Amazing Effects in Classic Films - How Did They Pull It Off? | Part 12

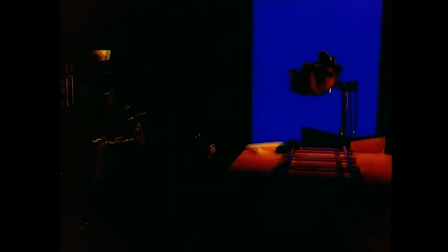So later they could skip print the footage, which dropped selected frames, so they got this faster chair spin while his performance stayed normal speed.
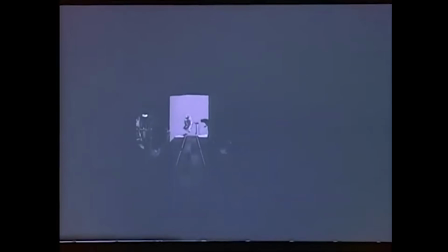But even with that long camera move, he didn't grow enough in frame, so they took the blue screen element to a motion control optical printer and added another precise zoom on top of that,
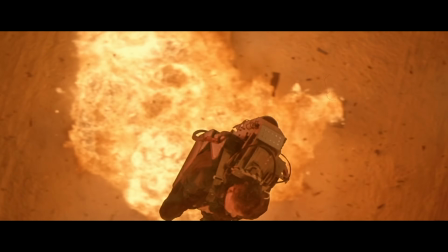giving that much longer distance traveled.
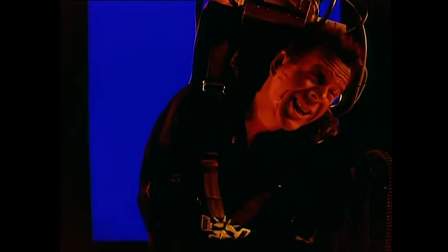And due to the schedule needs, Bruce Willis actually shot his ejection seat performance before the exploding plane miniature was filmed, which meant the effects team had to guess what that final lighting and composition would be in advance,
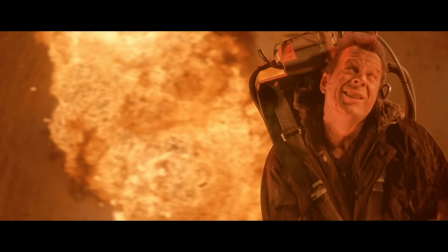making the end result that much more impressive. Oh, this one?
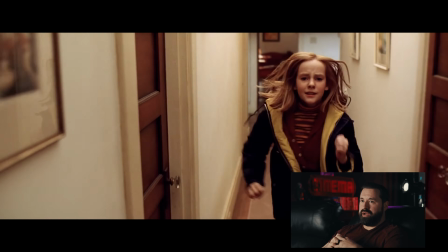Straight witchcraft. This got to be one of the greatest shots ever captured. This is not filmmaking.
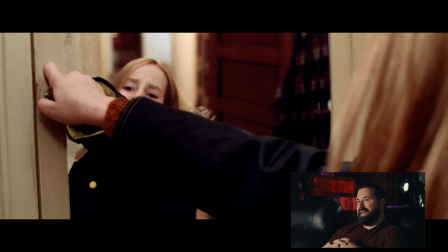This is some black magic. I don't get it. Yeah, that one is like probably an all-timer.
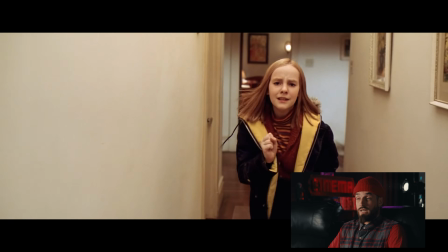Question mark of like, you guys did what? How? You did that? Okay, I'm gonna guess that they just shot her and then comped it into the mirror.
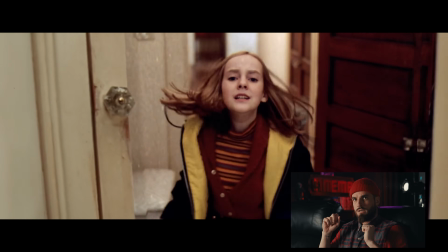Locked off insert medicine cabinet. Black magic, witchcraft.
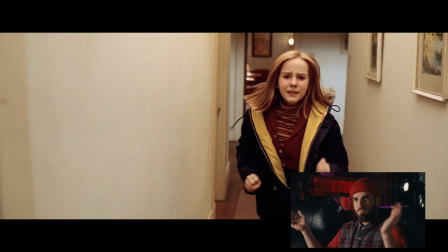You all pay penance for the rest of your life to some entity or god because you pulled this off. You've
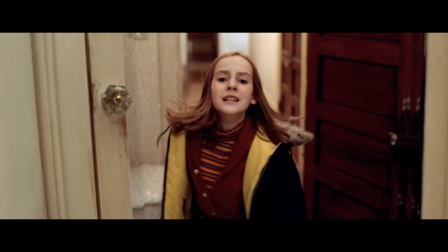probably seen this shot a dozen times, and even when you know how it was done, it still feels like visual magic.
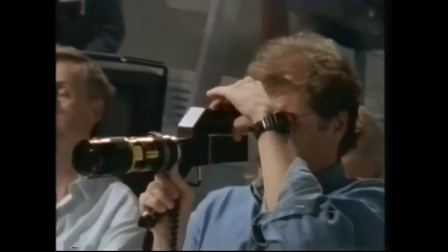The filmmakers essentially built the moment out of 3 pieces.
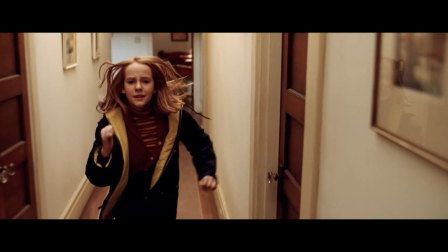First, they shot young Ellie running down the hallway toward the bathroom, with the camera tracking backward in front of her as she reached out like she's about to grab the medicine cabinet.
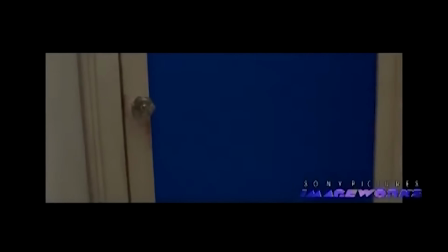The second shot was of the bathroom cabinet set up from the mirror side with a blue screen where the mirror would be.
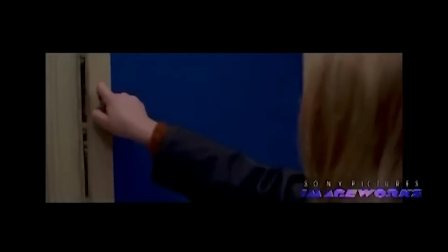The camera pulls back from the blue as a hand comes in and opens the cabinet door, all carefully matching speed to that first shot.
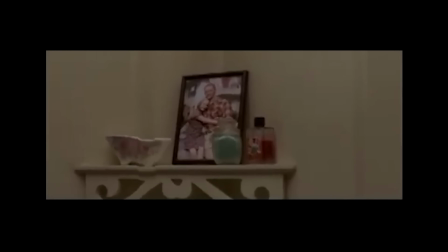For the third shot, they filmed a clean bathroom element for what appears in the reflection when the cabinet door then closes.
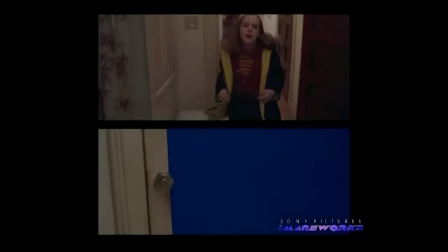In post, the hallway run was flipped, warped, and composited into the blue screen mirror area of the cabinet shot,
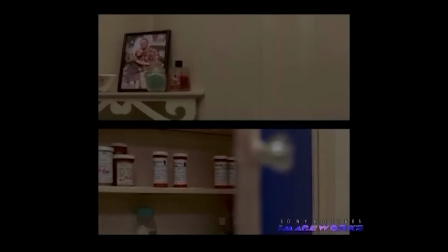and then the final bathroom reflection element was added when the door swings shut.
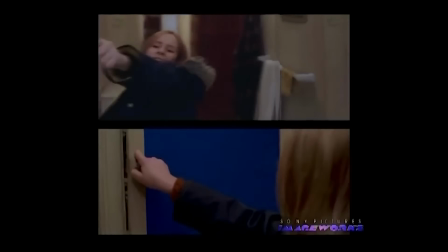The whole thing is just a 2D composite of precisely timed pieces, plus tiny details like the beveled edge on the glass and the smudges on the mirror.
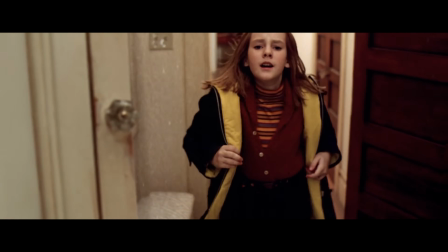And it still holds up as an incredibly, seemingly impossible shot to this day.
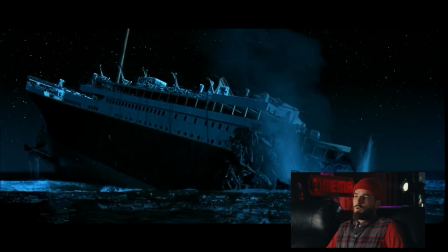Bro. Whoa. I don't know why more people don't think of Titanic as a horror movie.
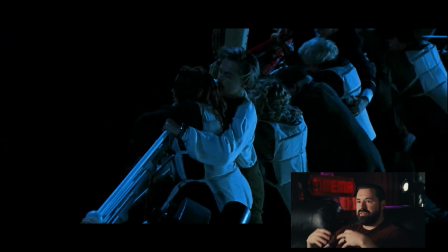I'm pretty sure all the wide shots, they did a massive miniature of the ship and then actually built all the stuff that they're on, like on a rig that's moving.
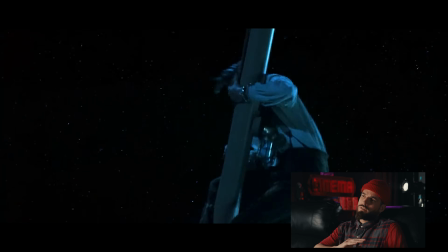I think based on some of those stunt performers, they actually do rotate that practical boat.
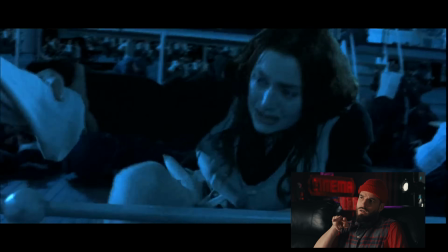And then it feels like they have some miniature stuff in the water of the boat kind of capsizing like that.
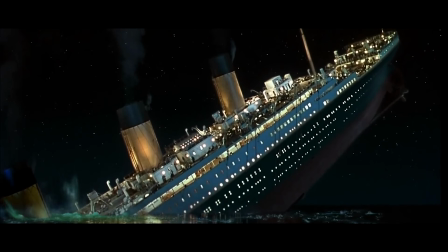For yet another James Cameron film, this sinking ship sequence in Titanic is another blend of practical effects and CGI.
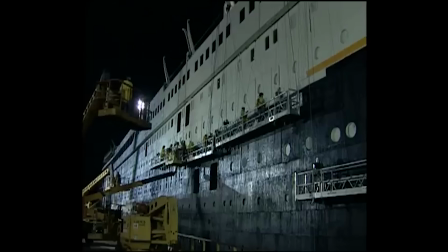To pull it off, they built multiple versions of the ship.
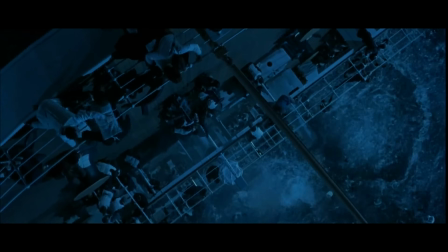Large-scale miniatures for wide breakups and sinking shots like this shot here, which was done by lowering this stern miniature into a water tank in slow motion.
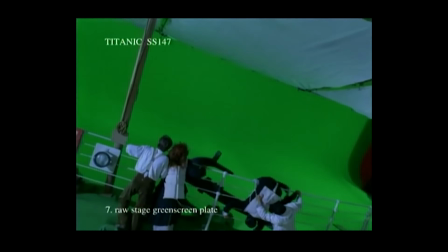Then they filmed stunt performers against green on the back railing and filled the rest in with CG actors.
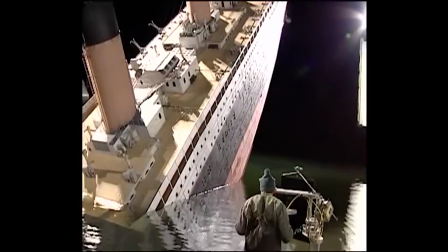One of the standouts, though, was this highly detailed large-scale miniature of the entire ship, used for key breakups and sinking moments like this here.
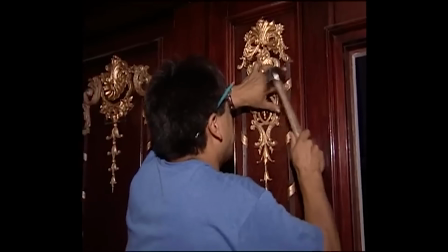It featured extensive surface detailing down to individually placed rivet patterns to match historical reference photographs.
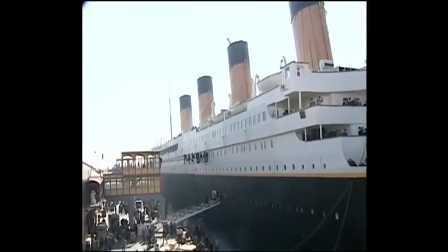They also constructed an enormous, near full-size replica of the Titanic in Mexico.
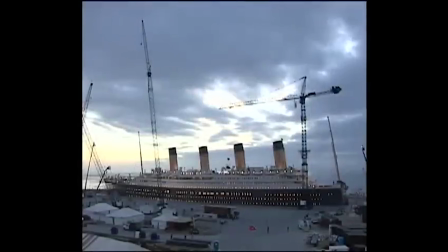The vertical dimensions were built at full scale, though the overall length was shortened so it could fit in that huge outdoor tank.
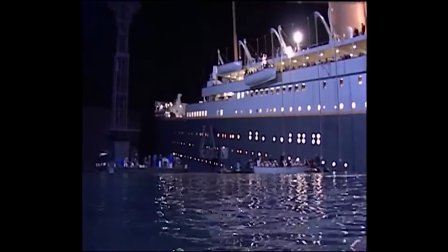This massive exterior set sat on a support structure that allowed sections to be tilted as the ship sank,
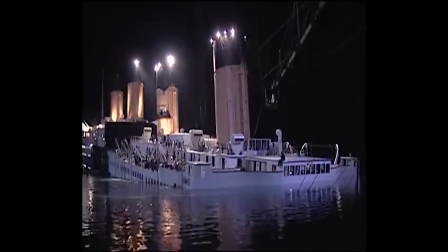with the bow end built over a deeper pit so it could drop further into the water while blue screen or green screen surrounded it for later digital extensions.
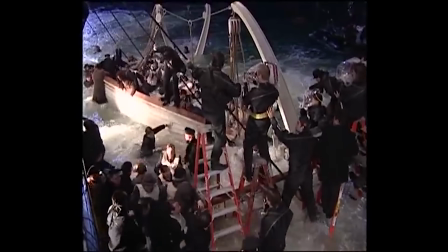For some sinking shots, the support systems under that bow section was modified so it could float
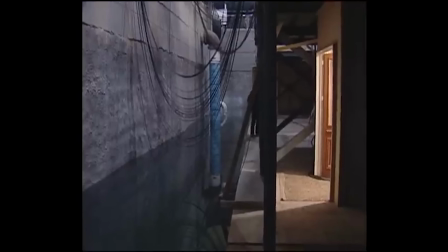on buoyancy blocks and then be pulled down in a controlled way with cable and hydraulic rigs,
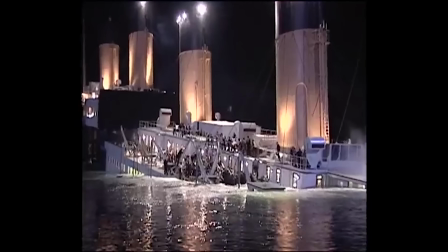selling the illusion of a massive ship going under without sacrificing the set.
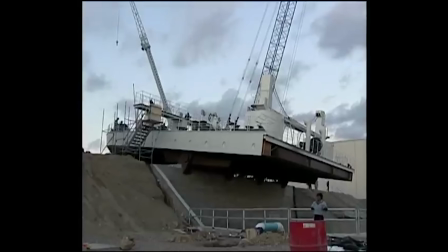For close-up stunt work, they built full-size portions that could be raised to steep angles,
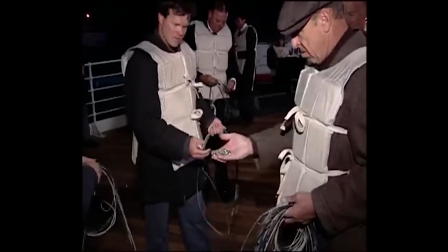letting extras cling to the railings and slide down the deck while secured with hidden cables, pads, and soft materials,
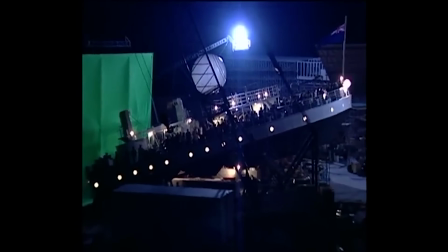turning a controlled but convincing stunt into a terrifying on-screen moment.